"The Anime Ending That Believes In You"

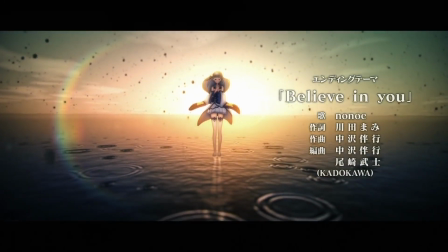(4:07)
Countless ripples can be seen throughout the water. The water bubbles are moving upwards around Amelia, kind of like they're evaporating.
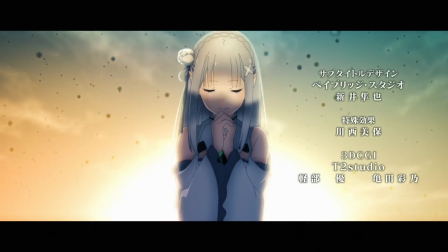(4:15)
We then have a close-up of Amelia, who is smiling now, before closing her eyes and opening them once again as a shadow on her begins to fade.
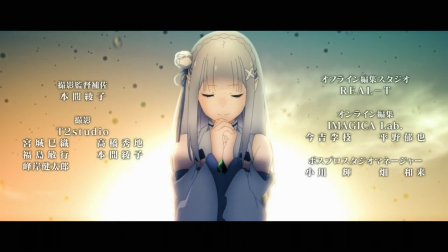(4:23)
This is probably a bit of a stretch, but I also think the shadow over Amelia starting to go away is a sign of her stepping out of Satella's shadow
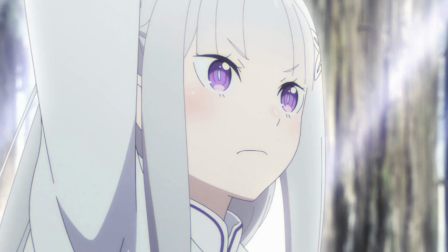(4:30)
and becoming her own person and being respected by everyone else instead of feared as a second coming of Satella.
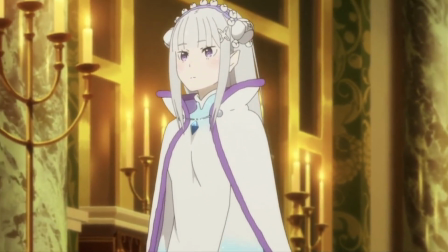(4:36)
Given at the end of the season, Amelia has earned the respect of Ram, Beatrice, the villagers, and many others. We then see Subaru standing before Amelia with a gorgeous view of the sun rising.
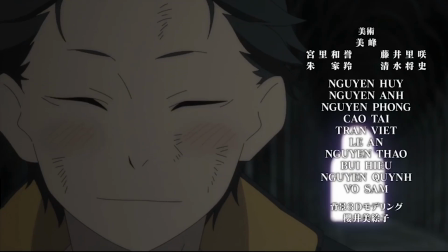(4:48)
There's not much here to analyze. It's just a nice scene that shows Subaru and Amelia seeing eye to eye for ones and seeing each other as equals.
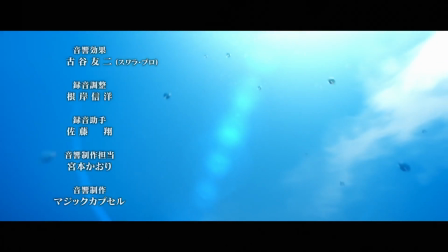(4:54)
We then transition to a bright blue sky as we see the water bubbles continue to evaporate.
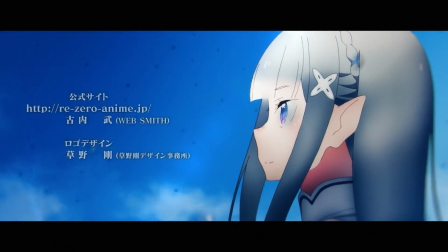(5:00)
Following this scene is easily my favorite in the ending.
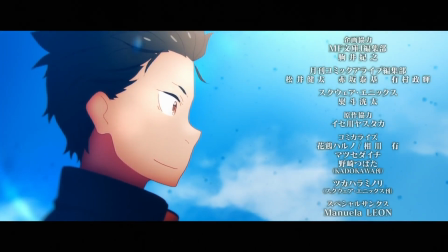(5:03)
We see shots of Amelia and Subaru looking at one another as Subaru extends his hand out to Amelia and they hold hands.
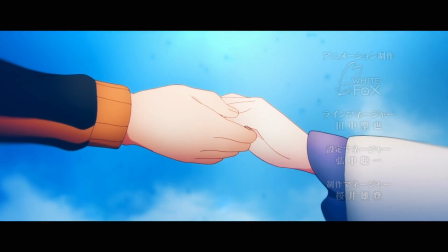(5:10)
Before we end with a shot of the lake with a rainbow in its reflection and one last ripple.
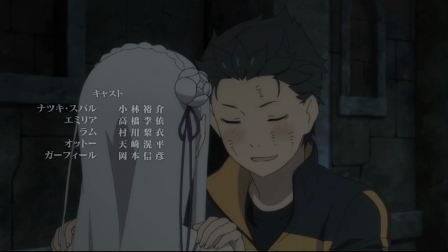(5:15)
This scene melts my heart. It perfectly captures what the door scene is all about.
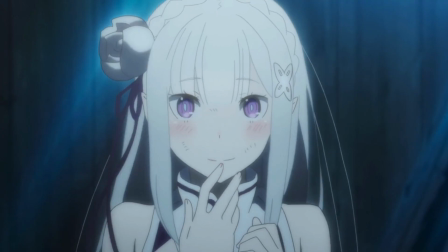(5:20)
Subaru learns to see Amelia as an actual person and not a doll that does whatever he wants and for him to admire.
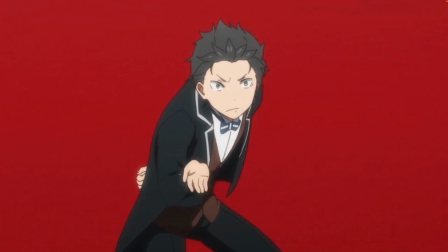(5:26)
In the start of Subaru becoming Amelia's knight, for real this time, to support her and love her no matter what happens.
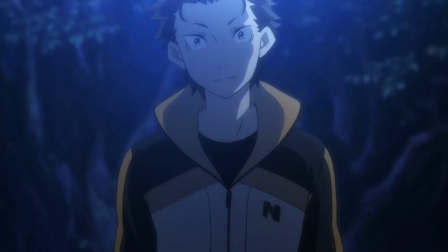(5:32)
And how can I forget the true start of a romantic relationship between the two.
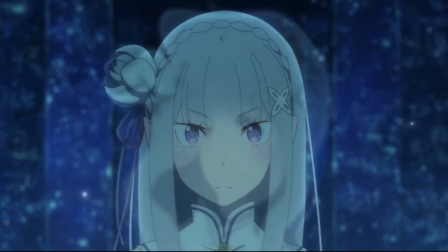(5:37)
But if you thought that wasn't enough, in episode 22 of season 2, if you watch until the end of the episode, there is a pleasant surprise waiting for you there.
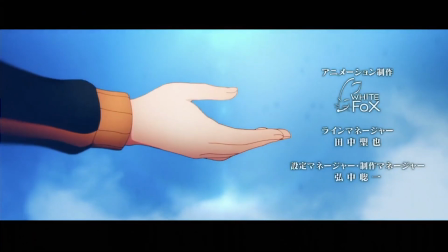(5:45)
There is in fact a second version of this ending, where you see Subaru and Amelia holding hands in the reflection of the water ripple in the final shot of the ending.
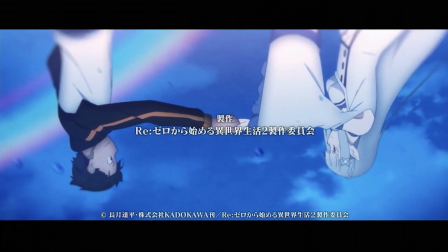(5:53)
The absolute mad lads of White Fox pulling this out on the episode called Happiness Reflected on the Water's Surface.
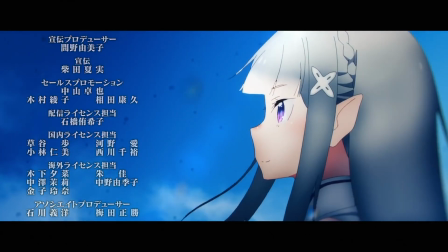(6:00)
They got me on the verge of tears for real. Believe in you, while not being the most complex or deep ending,
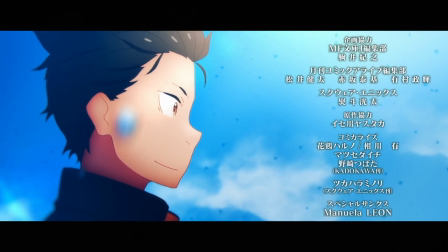(6:07)
it's certainly no pushover and definitely earned its place as one of the best endings that ReZero has to offer.
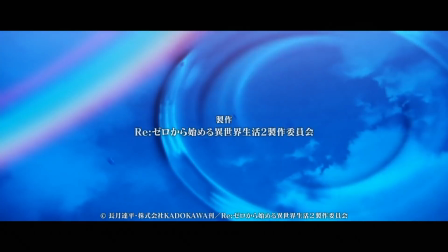(6:13)
It rewards those who have been invested in Subaru and Emilia's journey and relationship together and makes you really believe in a bright future for the two.
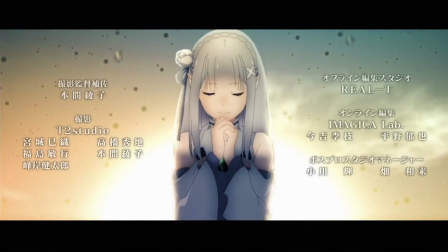(6:20)
Even if ReZero Season 3 never came out and we never got any more ReZero openings or endings, I would rest easy knowing that they left on a high note with Believe in You.
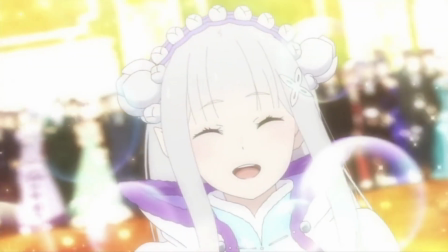(6:29)
Thank you for watching, and if you would like to see more anime openings or endings analyzed, leave a like or even consider subscribing.
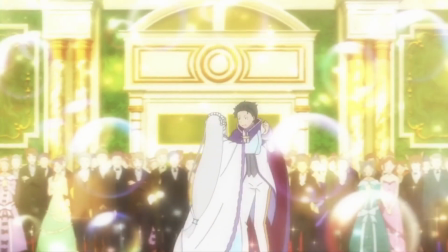(6:36)
I hope you all have a great rest of your day.